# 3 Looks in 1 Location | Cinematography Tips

Hey, Matt from the A-Team here, and today I'm going to show you how to make this, and this, and this. Today on 4-Minute Film School, we're going to light for 3 looks in one location. Let's go.
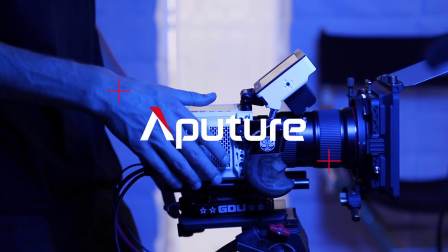If you've ever felt trapped in one location, don't worry, we've all been there.
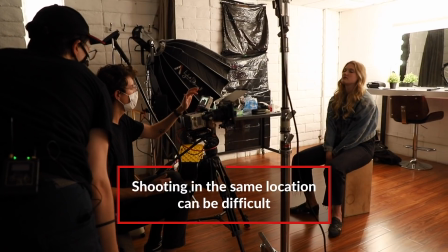0:21 This episode is specifically just for that. Today, we're actually challenging ourselves to shoot in literally just one location with a bunch of different looks.
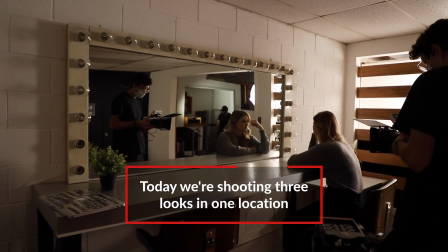0:29 We have a high-key look, a dark, low-key look, and a music video look. Let's see how we do. So we're here at Flash House Studios. We are going through our first look, which is a high-key look.
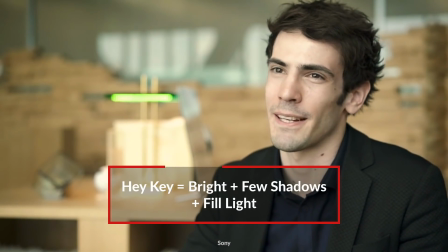0:40 Think Hallmark movies or commercials or corporate type interviews. And the first light that we're actually using is our practicals off in the background.
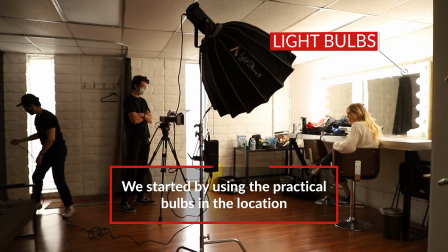0:49 These are great.
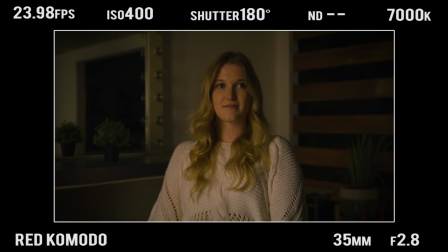0:50 They are spreading light across our entire background, giving some nice ambiance to our frame and also providing a nice edge light behind our talent. So for our second light, we're utilizing the 300D Mark II along with the Light Dome 2 and 2 layers of diffusion.
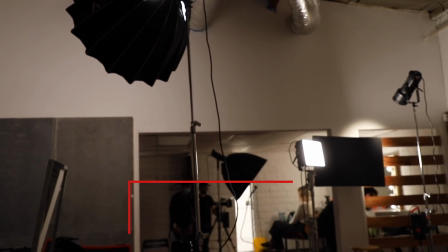1:05 That way, that light is spread evenly across and pointed towards our background, making the background in our mirror a little less dark. So our third light is also for the background. This is the Nova P300C set to a daylight color balance.
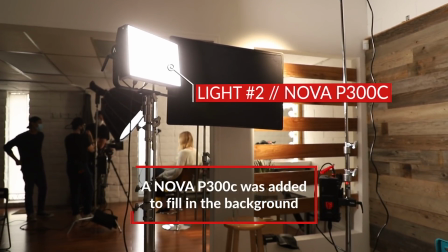1:17 All we did was just spread the light evenly across our background, now behind our talent as opposed to through the mirror.
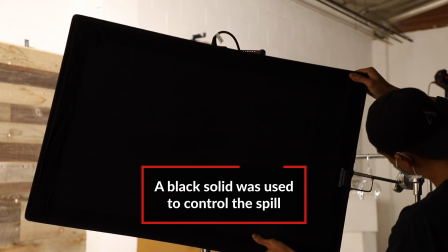1:23 But then we noticed there's shafts of light coming through our background, so to cut that out, we just used a simple floppy to have a nice even spread of light. So for our fourth light, we want to create an edge light, but there's a few wooden beams in our way.
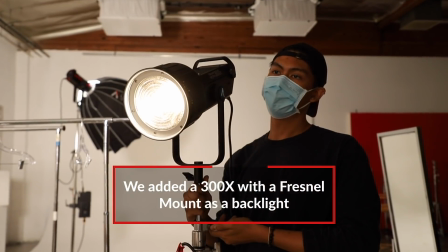1:36 So what we decided to do was take a 300X, set it to a warmer color temperature,
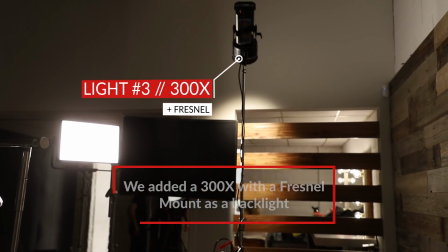1:40 and then point it high above and then downwards using the Fresnel 2X.
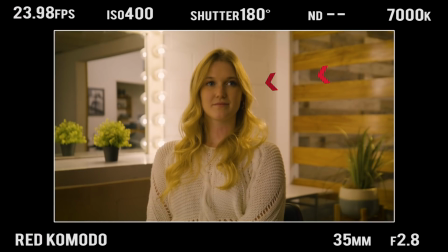1:45 That way we're hitting the back of our subject's head, creating a really nice edge light and almost popping her hair from the background. So for our last light, we have the 300X with another Light Dome 2 and 1 layer of diffusion.
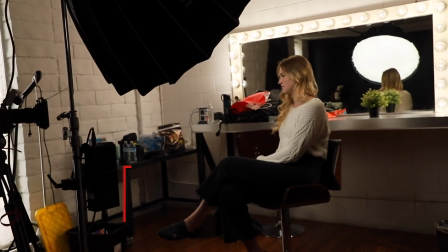1:57 We also made sure to position the light about 20 to 30 degrees away from the camera so it's not too frontal and it's not too side lit either. If it's too frontal, it would flatten the face, and if it's off to the side, it would add too much contrast to the face.
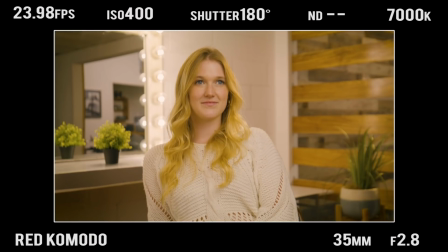2:09 We want something that has a little bit of dimension, but a nice flattering look as well. So with that, let's take a look.
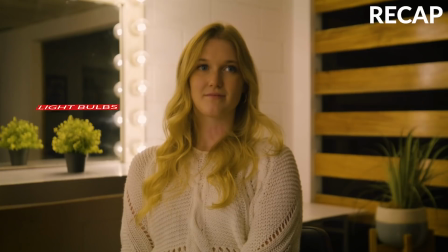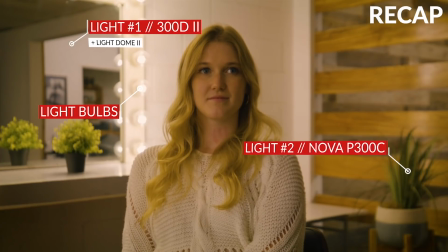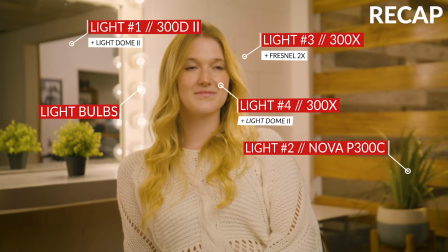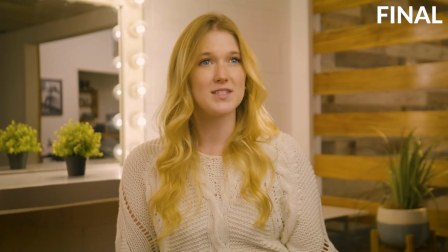Now moving on to our second setup, this is low-key lighting. And in low-key lighting, you want to control your light as much as possible, so we need to start with basically 0 light.
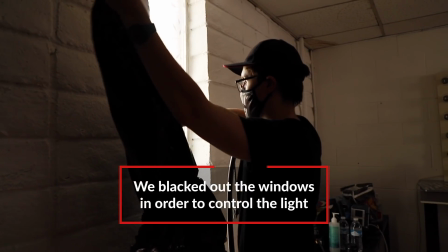2:44 To do that, we covered our windows with literally trash bags, and we added an ND filter to our camera setup.
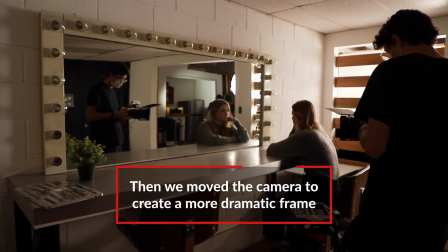2:50 Then we modified the position of our camera and changed our lens to a 50mm prime lens.
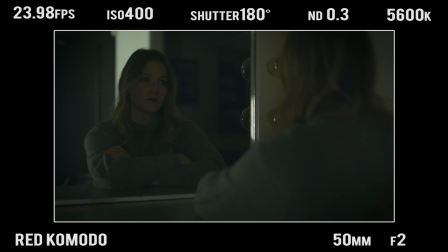2:55 This compresses the space behind our talent and also adds a lot more shallow depth of field. So for our first light, we have the 300X set to a daylight color temperature.
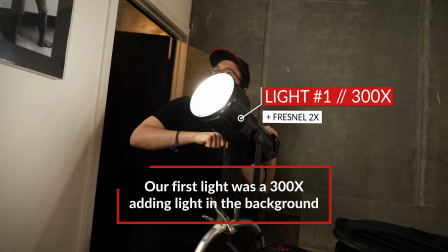3:04 Then we placed it along to the side of the background pointed upwards to add an interesting shape and dimension in the background.
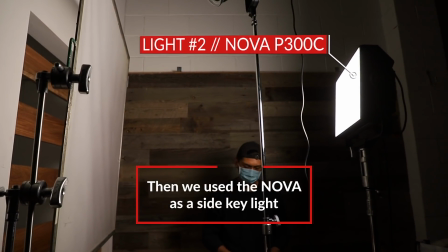3:11 Now for our second light, we have the Nova P300C also set to a daylight color balance to match the 2 different color temperatures. And we made sure to place it onto the side of our talent to add a really nice side key light.
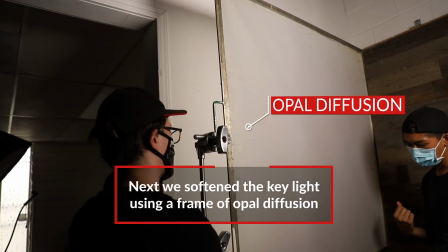3:23 Next, we're going to modify our key light. And to do that, we're going to add a layer of opal frost to diffuse some of that key light and soften the light hitting our talent.
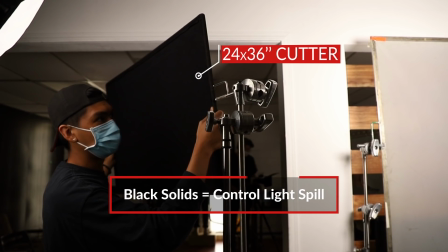3:31 Then to minimize any spillage onto the rest of our set, we're going to add some negative fill. And for that, we're going to use 1 cutter and 1 floppy. For our last modifier, we're adding another floppy,
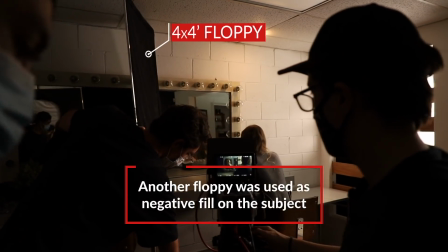3:41 and this is more negative fill to take away any extra light hitting the opposite side of the face and adding to the drama within our scene.
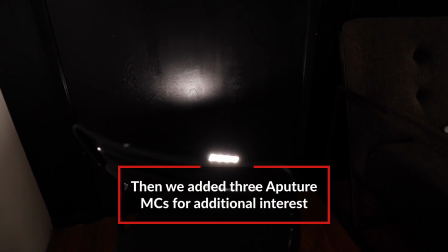3:48 As for our last lights, we have 3 Aputure MCs, 1 set to a daylight color temperature placed in the background for some extra texture,
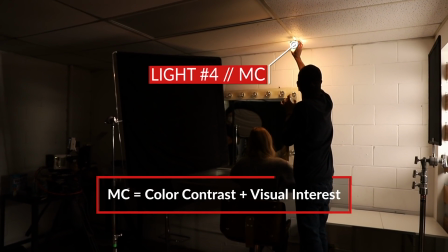3:55 and then 2 placed above our talent set to a tungsten mode.
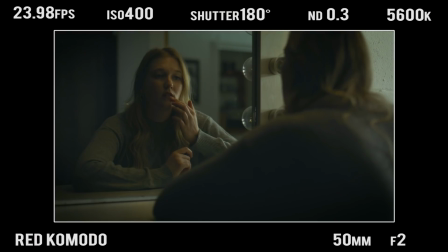3:58 This is really to add some extra dimension to the face, adding some shadows under the eyes and the chin, and to add some color contrast. And now, let's take a look at that.